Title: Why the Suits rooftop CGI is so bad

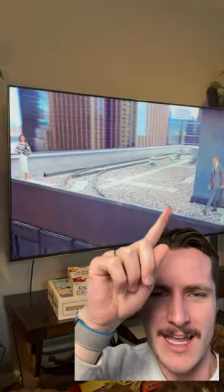0s
Has anyone else noticed how bad the CGI is in this scene of Suits Season 4? Look, they come out, the shadows aren't even there, they look super weirdly imposed.
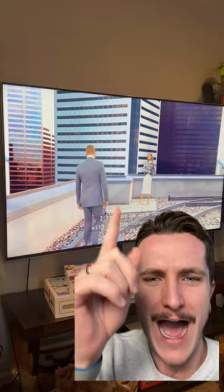9s
It just looks so terrible. I don't know how a well-produced TV show could even get away with this.
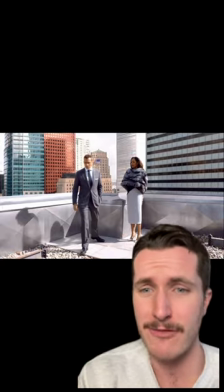15s
Especially when later in that same exact episode, they're on the rooftop and suddenly everything looks great. The shadows look good, they don't look like they're super imposed.
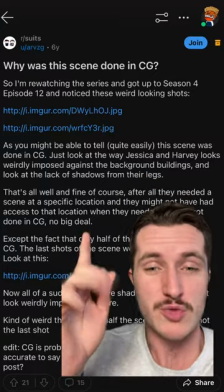22s
Well, with the help of this Reddit post, we finally know why.
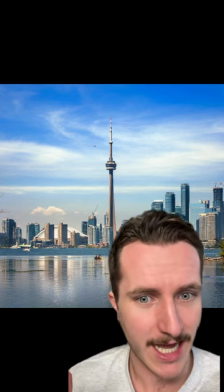25s
Now, the main reason for this is that the show is filmed in Toronto, Canada, But in the show suits they claim that they're in New York City.
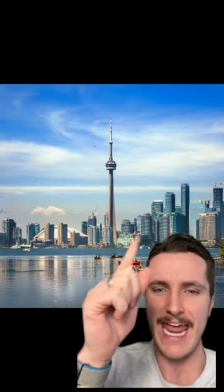32s
That means they have a problem when they want to shoot a rooftop scene They can't just do it on a roof in Toronto because people would immediately recognize
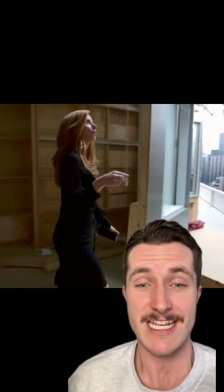38s
that the background isn't New York City So what they do to fix this issue is actually extremely clever They have the whole New York City
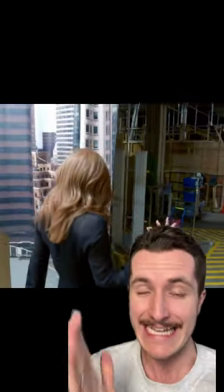44s
set built with this giant New York City curtain in the background so that when they're filming It looks as if hey
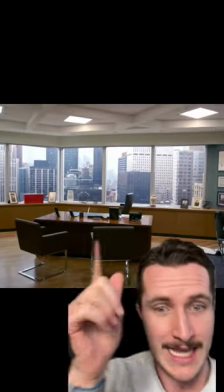51s
they really are on a rooftop in New York and you can see in this scene It looks pretty convincing and when they have shots with minimal camera movement,
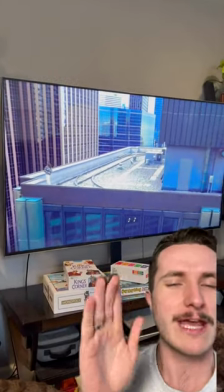58s
they can really make it look great But for some reason in this episode they really wanted this moving shot Which wouldn't have looked good with the curtain so
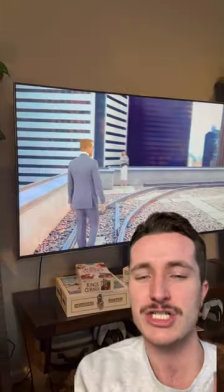65s
they put a green screen in the background and it honestly just turned out Terrible now my best guess for why they kept it is that
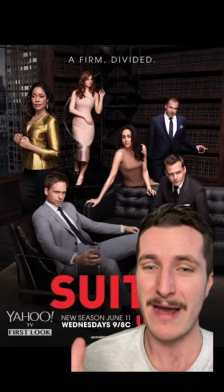72s
someone really thought that it would look great and by the time They got into the editing stage.
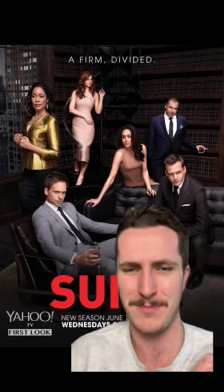76s
It looked terrible, but they didn't have a chance to refilm that scene, but that's my opinion What do you think about this crazy green screen effect?